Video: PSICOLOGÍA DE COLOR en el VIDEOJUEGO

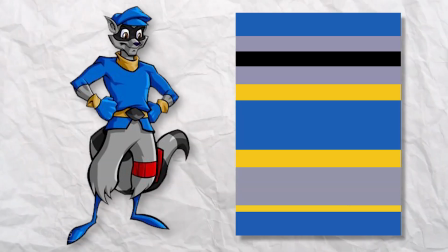Si solamente pusiera los colores que les componen, quien los conozca obviamente, realmente reconocerá muy fácilmente a estos sujetos por el color que les caracteriza a cada uno.
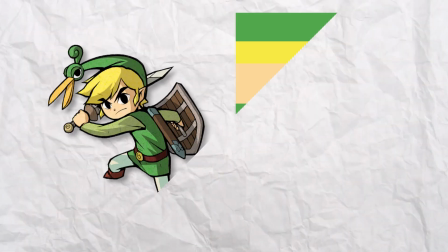Otro ejemplo muy similar puede ser Mario y Luigi, Link, Spyro, Sonic, Pikachu, Crash...
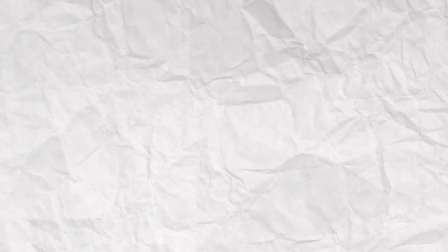Son personajes con colores muy identificativos que la jugadora o el jugador reconoce a simple vista.
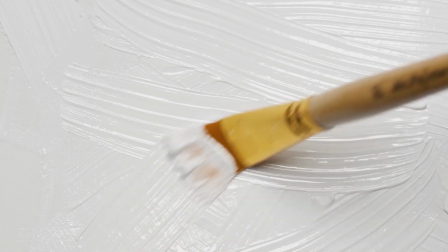Como no, los colores no solo los relacionamos con emociones o estados anímicos, también los relacionamos con los elementos.
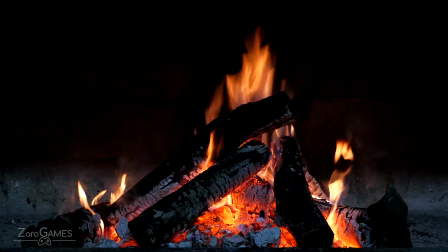El rojo, naranja y amarillo son muy representativos del fuego, al igual que el azul del agua,
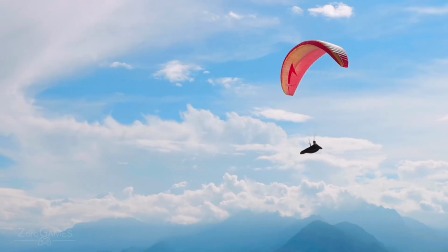el verde y el marrón como tierra y vegetación, El aire suele variar mucho dependiendo de la cultura,
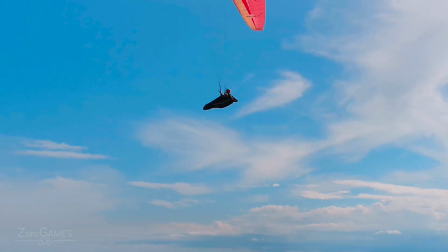pero suelen ser colores muy claros o neutros, como el blanco o el gris.
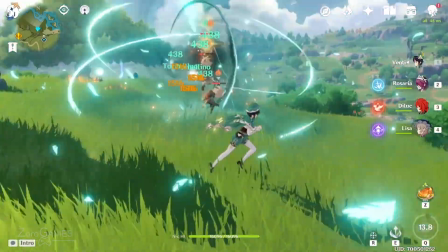Por lo tanto, un personaje que domine alguno de estos elementos tenderá a vestirse o caracterizarse por estos colores.
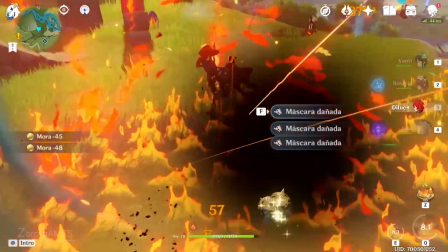Un buen ejemplo de esto es Jensen Impact, en el que los personajes siguen un esquema similar.
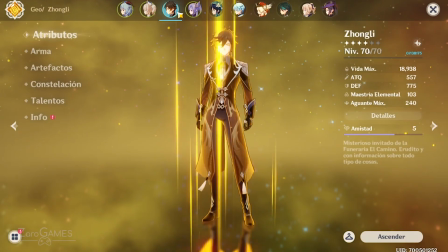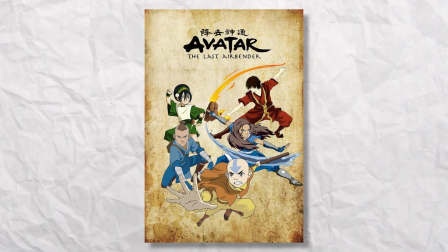También, hablando de esto, se me viene a la cabeza una serie muy buena que se llama Avatar, la leyenda de Aang, donde cada una de las cuatro naciones son nombradas por los cuatro elementos.
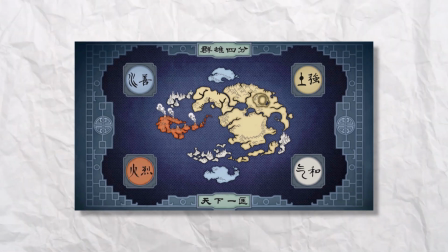Agua, fuego, tierra y aire, y podemos ver que, dependiendo de cada una, el vestuario de su gente variará según los colores representativos de cada elemento.
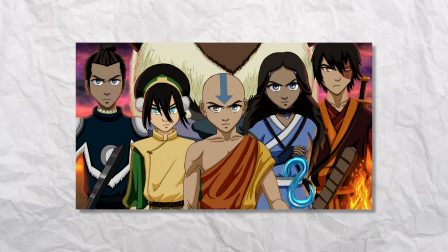Esto se puede ver claramente en los personajes principales. Como he dicho en varias ocasiones a lo largo del vídeo,
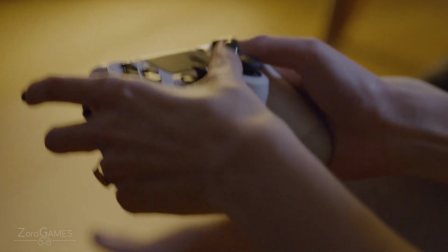debemos tener en cuenta que el videojuego es un medio interactivo y también utiliza ciertos elementos del
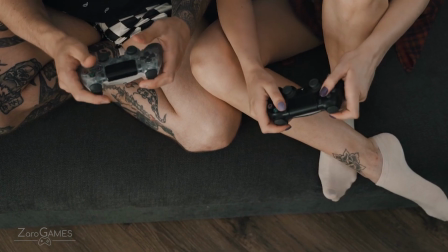personaje de forma que el jugador puede intuir cómo se desenvuelve en el entorno que la obra propone. No solo el color se utiliza para representar algún rasgo de un protagonista, sino que también puede darnos información sobre el papel que desenvuelve en el juego, tanto mecánica como argumentalmente.
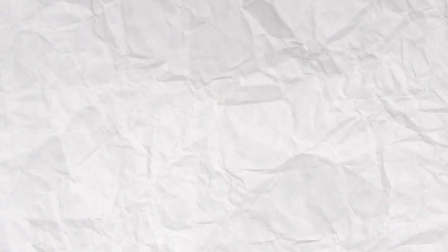Vale, si no me estáis entendiendo, no os preocupéis, que procedo a dar ejemplos. Y es el caso de Faith, de Mirror's Edge.
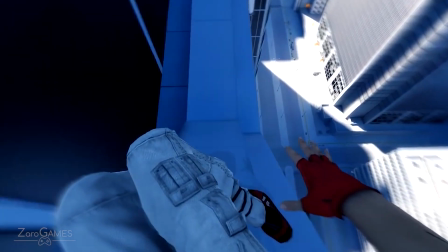Aunque al personaje no se le puede apreciar en totalidad porque el juego es en primera persona, podemos ver sus manos y sus pies, que se diferencian claramente porque tiene zapatillas y guantes rojos.
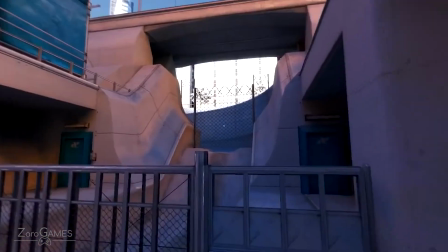La principal mecánica de este juego es correr y escalar, por lo tanto, no es casualidad que sus manos y sus pies destaquen con este color.
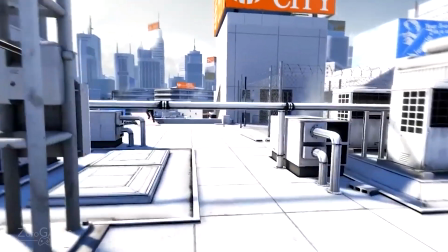Dar una pista de cómo se desenvuelve el personaje en el lugar, además de señalar qué función tiene Face en el videojuego.
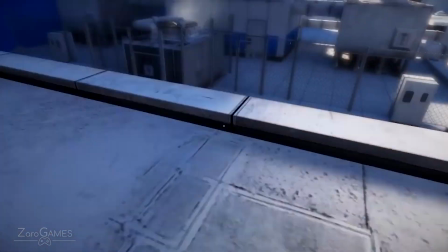En Mirror of Shades, los edificios son blancos y azules, y los elementos interactuables son del mismo color que los guantes y las zapatillas,
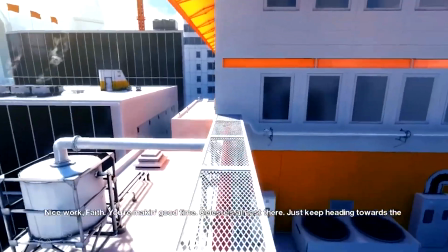guardando una relación coherente entre el personaje y el entorno.
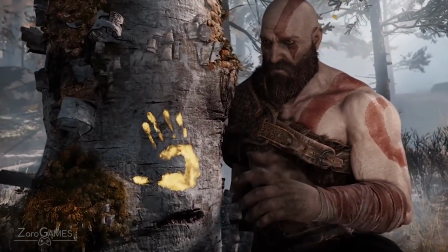Podemos hablar de algo similar en God of War de PS4, y es un detalle muy interesante. importante.
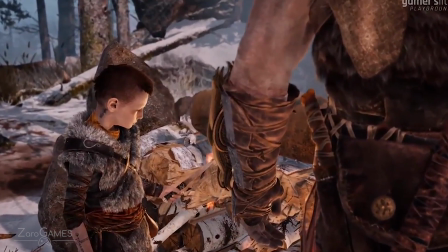La madre de Atreus es constantemente representada de color amarillo. El pañuelo de Atreus, que pertenecía con anterioridad a su madre, es del mismo color.
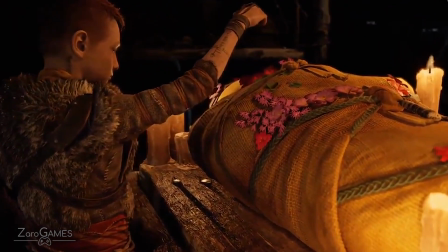Lo vemos al principio del juego, cuando Kratos y el chaval van a celebrar el funeral de esta, ya que su cadáver está tapado con un manto del mismo color.
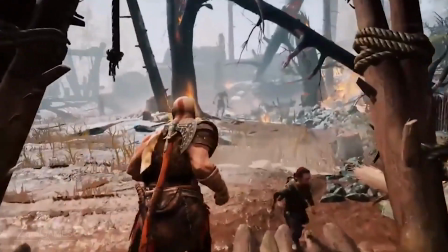Mientras jugamos, podemos percatarnos de que las guías que nos ayudan a identificar el camino por el que podemos ir también son amarillas.
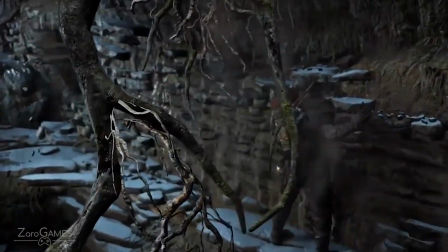Esto tiene tanto sentido argumental como mecánico, ya que la madre es quien guía a Kratos y a Tregus a lo largo de su camino,
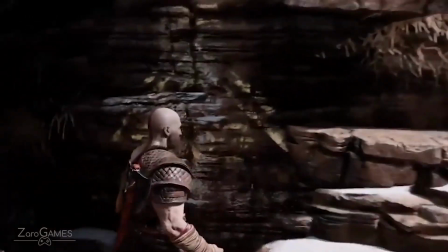pero al mismo tiempo nos indica a nosotros dónde tenemos que ir. En Little Nightmares, la protagonista tiene un chubasquero amarillo que ayuda a identificarla bastante bien en el entorno tan oscuro y desaturado en el que se encuentra.
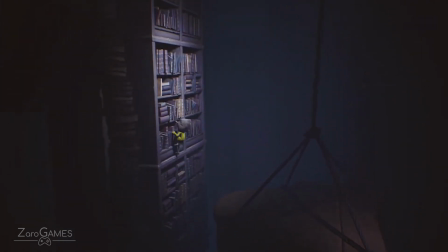Esto ayuda a centrar la mirada en el personaje y hace más fácil que pueda diferenciarse a la hora de plataformear para no perderla de vista.
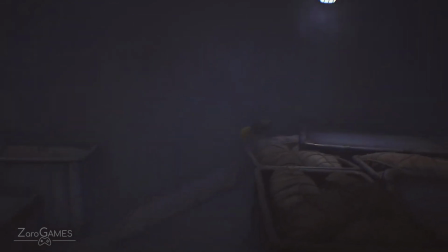Esto es bastante habitual verlo en un juego de plataformas, los personajes tienen un color que destaque para que la mirada vaya directamente a ellos y podamos ubicarlos con facilidad.
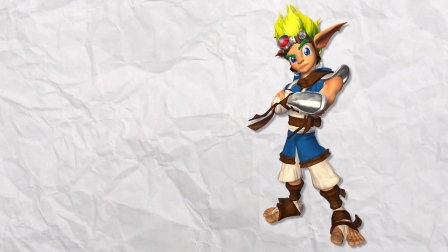Jack de Jack and Daxter es el mismo caso. El amarillo de su pelo junto al azul y el blanco de su vestimenta nos hace verle con claridad sobre el entorno.
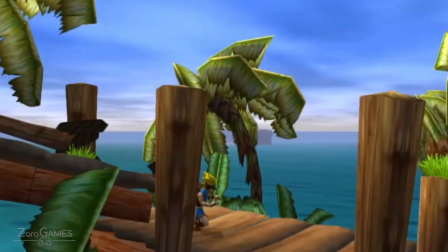Además que sobre el hombro tiene a Daxter, que también destaca muchísimo. Porque es naranja, vaya.
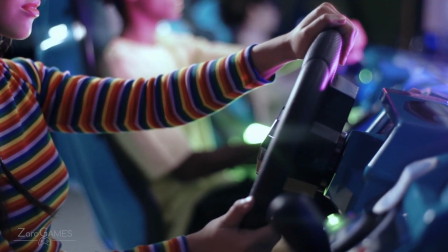Aunque el videojuego utilice esto a su favor como recurso interativo,
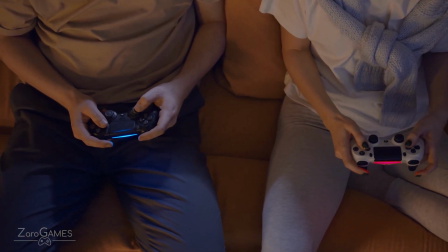ya que somos los y las jugadoras los que tenemos el control sobre el personaje y debemos tener en cuenta dónde está en cada momento para seguir jugando,
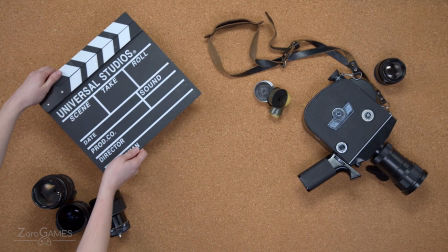esto se ve también muchísimo en las películas de animación.
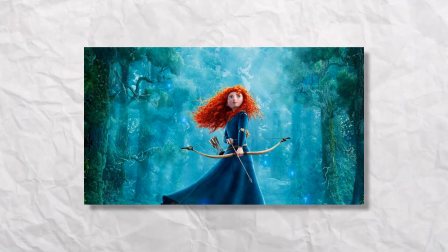En Brave, por ejemplo, el pelo rojo de Mérida, aparte de por su procedencia, ayuda a que el personaje destaque sobre los demás y su entorno, que tiende a ser de un color azul verdoso.
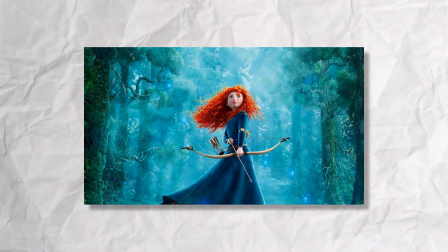No es casualidad que hayan elegido colores complementarios para que el personaje se separe del fondo.
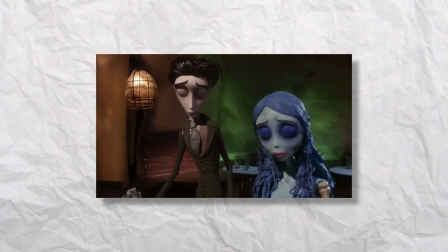Otro ejemplo es Corpse Bride, la novia cadáver o el cadáver de la novia en Latinoamérica.
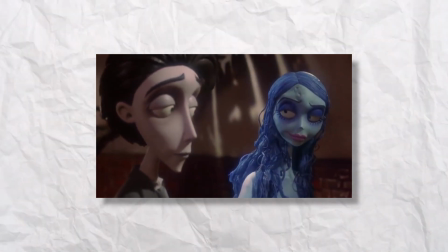El mundo de los vivos es mucho más oscuro y apagado que el de los muertos. Lo mismo con los personajes.
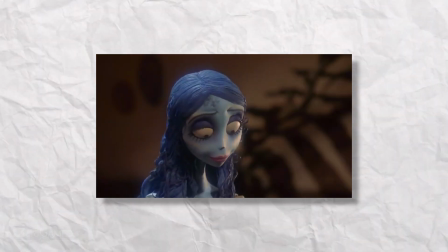Los vivos se caracterizan con colores apagados, mientras que los muertos con colores vivos y saturados,
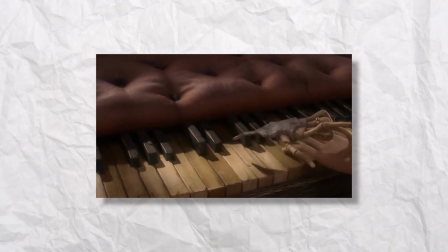creando un contraste muy interesante cuando un vivo está en el mundo de los muertos, o bien un muerto está en el mundo de los vivos,
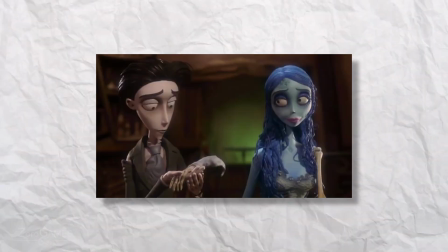dándonos a entender a los espectadores que el personaje no pertenece a ese lugar. A lo largo de este vídeo hemos visto qué tipo de funciones puede tener el color en el videojuego.
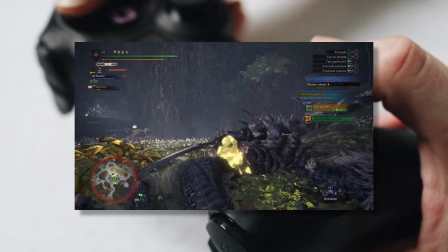Ya sabemos que nos ayuda a entender las mecánicas de este y su interfaz. También que a medida que los videojuegos han ido contando con más recursos,
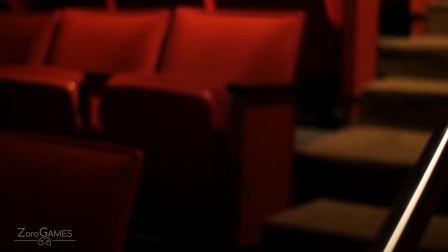han tomado como referencia muchas cosas del lenguaje audiovisual para transmitirnos lo que el personaje al que acompañemos en su historia está aconteciendo o cómo se siente.
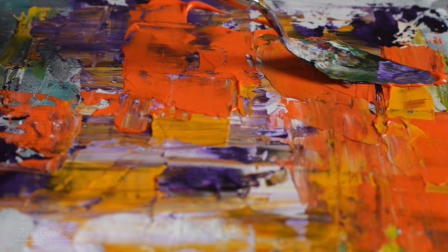También hemos hablado sobre de qué forma se caracteriza un personaje y que los colores que los compongan no solo nos dan pistas sobre su personalidad,
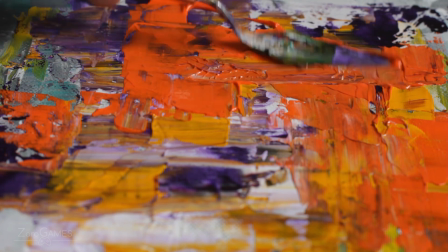sino que también nos ayuda a reconocerlo con más facilidad e incluso nos hace intuir qué papel desemplea este personaje en el entorno que la obra propone. Pero, ¿qué pasaría si el color no solo fuera una forma de entender una mecánica, sino que fuera la mecánica en sí,
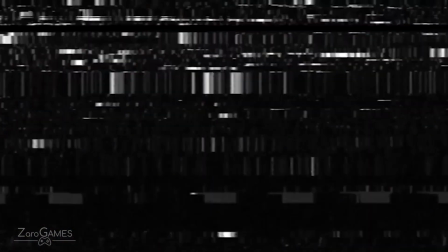que impacte de forma directa en el argumento, siendo este el elemento principal en el que gire todo, y además nos hiciera entender las fases de una etapa. Entonces, tendríamos que hablar largo y tendido de…
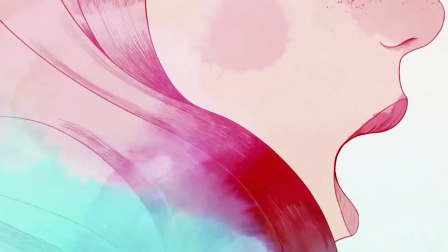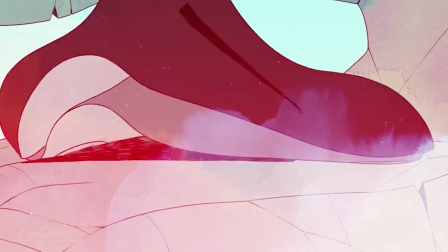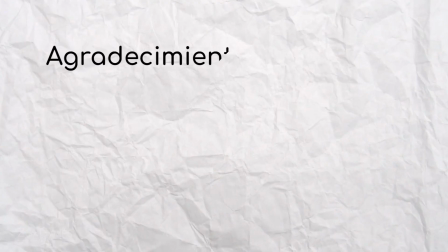Pero eso, ya lo hablaremos en otro momento. Espero que os haya gustado este vídeo. Si es así, dale a like y suscríbete.
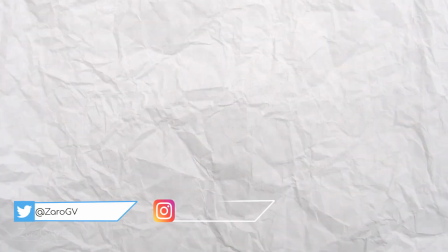También puedes seguirme en el resto de redes sociales. En la descripción encontrarás un enlace en el que podrás aportar un granito de arena y me ayudará a crear más contenido.
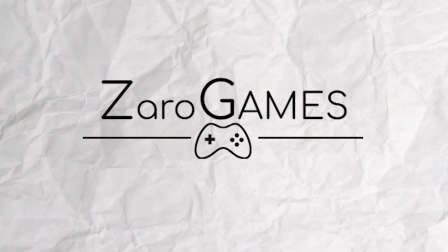Agradezco en el alma la ayuda recibida por parte de Yolanda y María en el apartado de diseño de personajes. Muchas gracias.
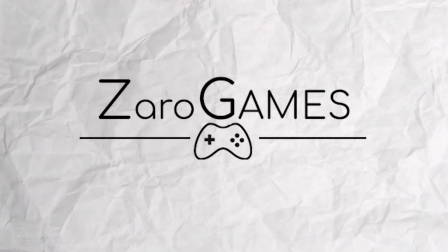Os ha hablado Zaro y espero que paséis un buen día. Hasta más ver.